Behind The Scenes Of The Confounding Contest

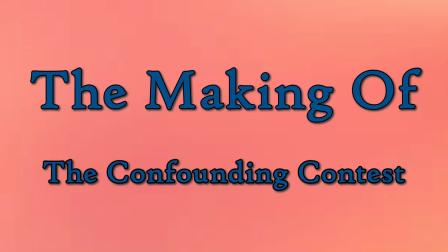[0:00]
the making of the Confounding contest. The background.
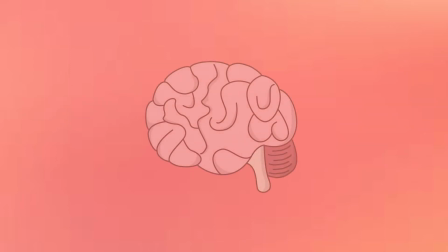[0:07]
The idea came to mind when brainstorming into what I wanted to create for my final year project.
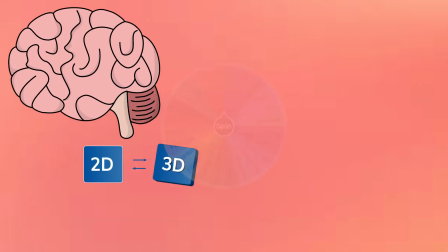[0:12]
I considered what medium to create the animation in, along with what genre and audience I would most likely want to reach.
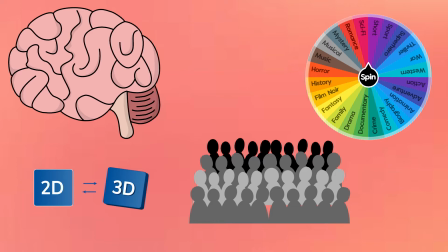[0:18]
At the time, I was into my runs and decided to create something that would match my hobbies, so I decided on a racing competition like in the Olympics.
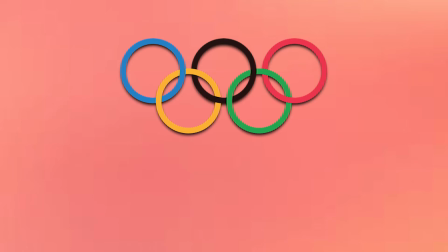[0:28]
From here, I also got some inspiration from the game Fall Guys, which I was playing at the time. I love the simplicity and effectiveness of the character design, and I wanted to simulate the same sort of feeling within my characters, so I kept that as a consideration also.
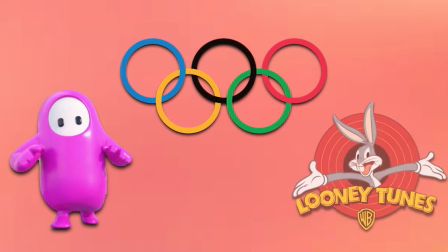[0:41]
Finally, I built up the idea with conflict within the animation like seen in the show Looney Tunes. I felt like I could portray that well with my animation methods and techniques.
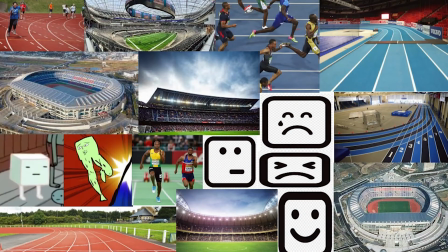[0:50]
Creating a mood board allowed me to gather my thoughts in one place and enable me to visualize my plan.
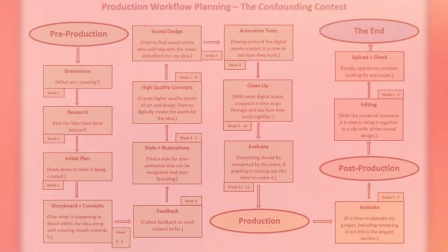[0:58]
Planning. I started to plan ahead and created a pipeline and schedule for my production.
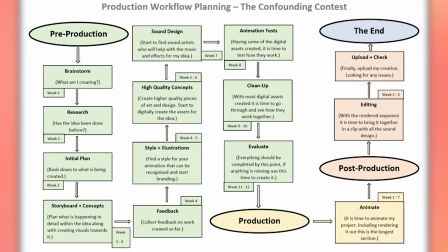[1:04]
This would enable me to understand what needed to be created and when I would need it for in order to stay on track before the end of the year.
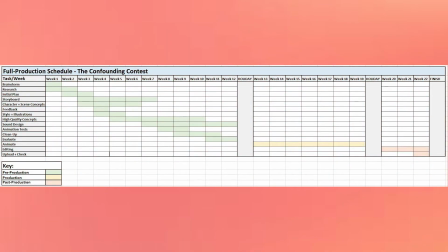[1:12]
With this created, it allowed me to be a lot more productive as I was wasting less time now knowing what needed to be done, and I could focus on the task at hand instead of wondering if I was missing anything.
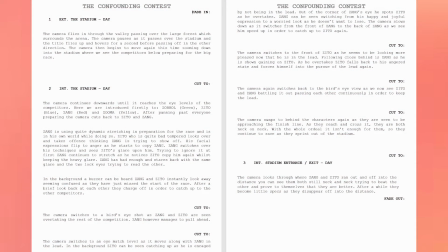[1:22]
From here, I created a formatted script that portrayed my ideas on paper and in a professional format.
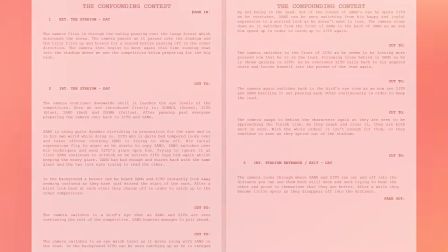[1:28]
With this, it allowed me to get an idea of the length of my project. Initial designs.
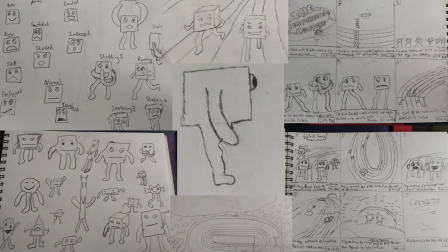[1:36]
My initial designs were all hand-drawn, either on paper or digitally on Photoshop, and consisted of character thumbnails, turnarounds, first version of my storyboard, and style frames, plus many more early prototypes.
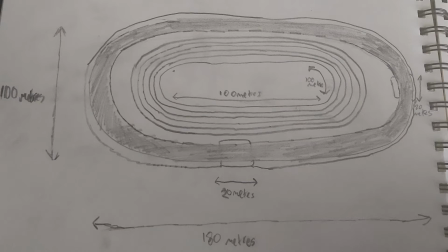[1:49]
I explored my scene ideas with floor plans and elevations to understand what the characters would be acting in and how big the different assets would be.
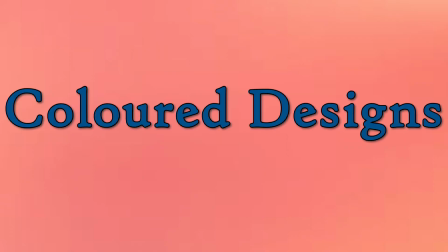[1:59]
Coloured designs.
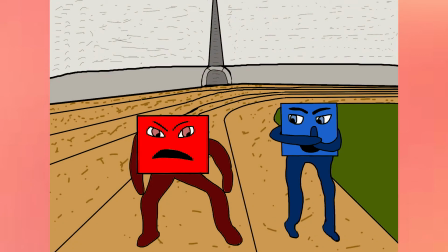[2:03]
Starting out with upgrading my style frame to get a better idea of the colour scheme I was aiming for helped with the other designs also.
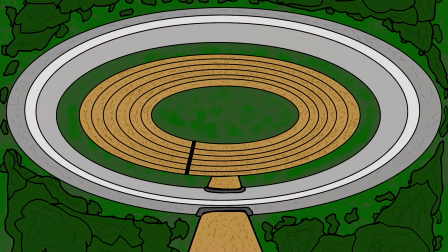[2:09]
It allowed me to focus on the weather within my animation along with the terrain inside or outside the arena.
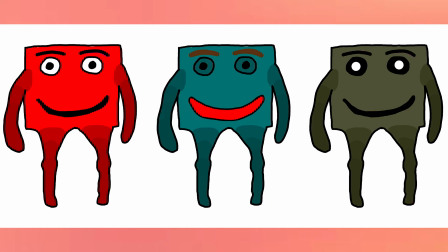[2:16]
Completing colourways and environment concept art allowed my ideas to come to life and allowed me to portray what my plans were.
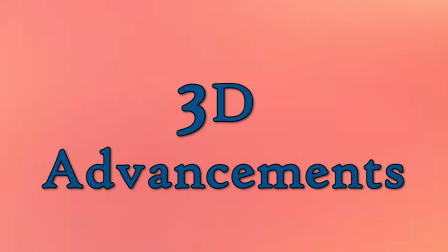[2:24]
3D advancement.
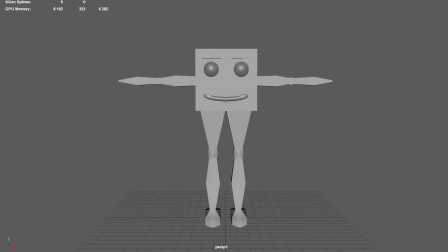[2:27]
I moved over to the software I was using, Autodesk Maya, and started to create pre-visualizations of what I had planned out in the initial visuals. I created and rigged my first version of the character and did some animation tests to see how they looked and moved.
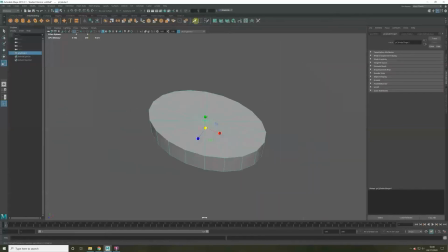[2:44]
Moving over to the scene creation, I now created the arena in correlation to what the elevations and floor plan had stated.
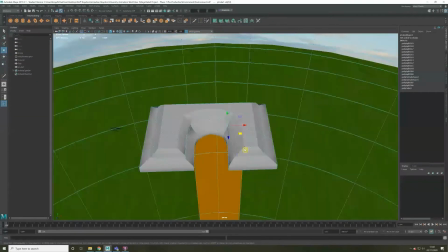[2:50]
I brought through some simple props such as mountains and trees to fill up the scene more and make the environment less dead.
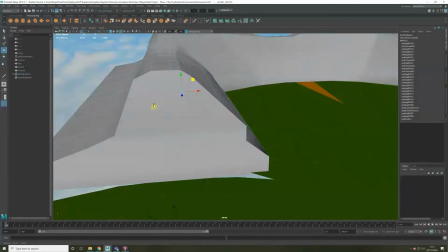[2:57]
Creating the first animatic helped a huge amount as it allowed for timings and positions to be refined a lot more.
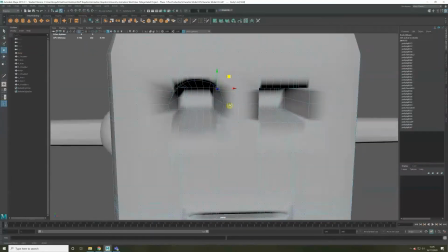[3:04]
The animatic gave me a great idea to how the audience would perceive the characters, and at the moment they looked quite scary, so I went back to refine them.
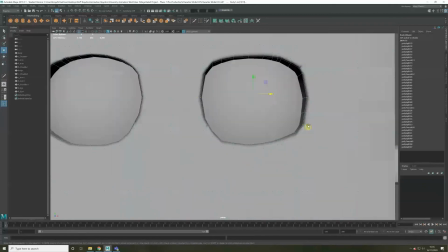[3:12]
Creating another version allowed me to familiarise myself with the skills and create a much more appealing design.
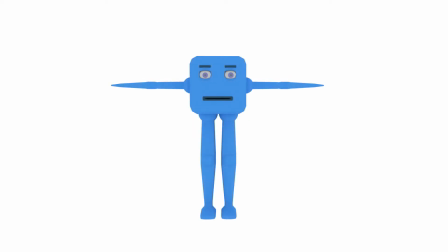[3:18]
Testing colours and using different transforms, I was able to differentiate the characters and bring in the designs I had mapped out earlier.
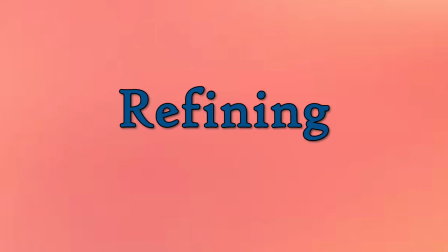[3:27]
Refining.
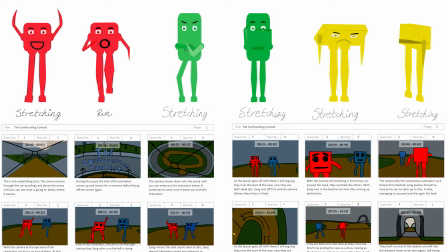[3:30]
Going back to some prior work, I decided to refine it. I improved my storyboard and got some assistance with a pose and expression sheet along with another style frame.
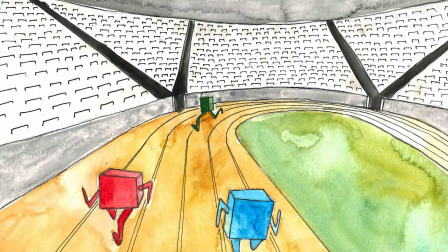[3:38]
With these, it allowed for my work to become more professional.
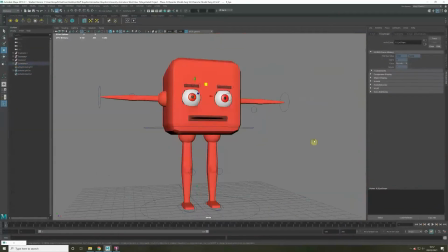[3:42]
Moving on, I had been given feedback about my character designs, so I went back into the software to do some tweaking and fix up my designs in accordance to what I was guided.
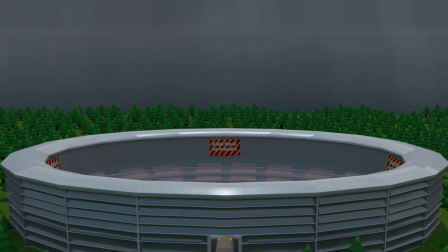[3:51]
I wanted to get an idea of what my animation would look like when rendered, so I decided to create my Scene 1 and Scene 3 to get an idea of what everything looks like so far,
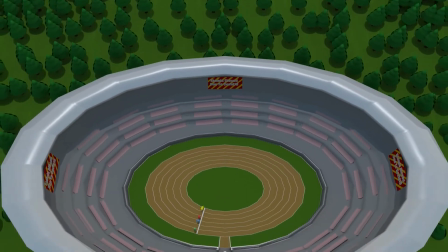[3:59]
excluding the sound. These allowed for me to gather production stills and to enhance the visual examples into my idea.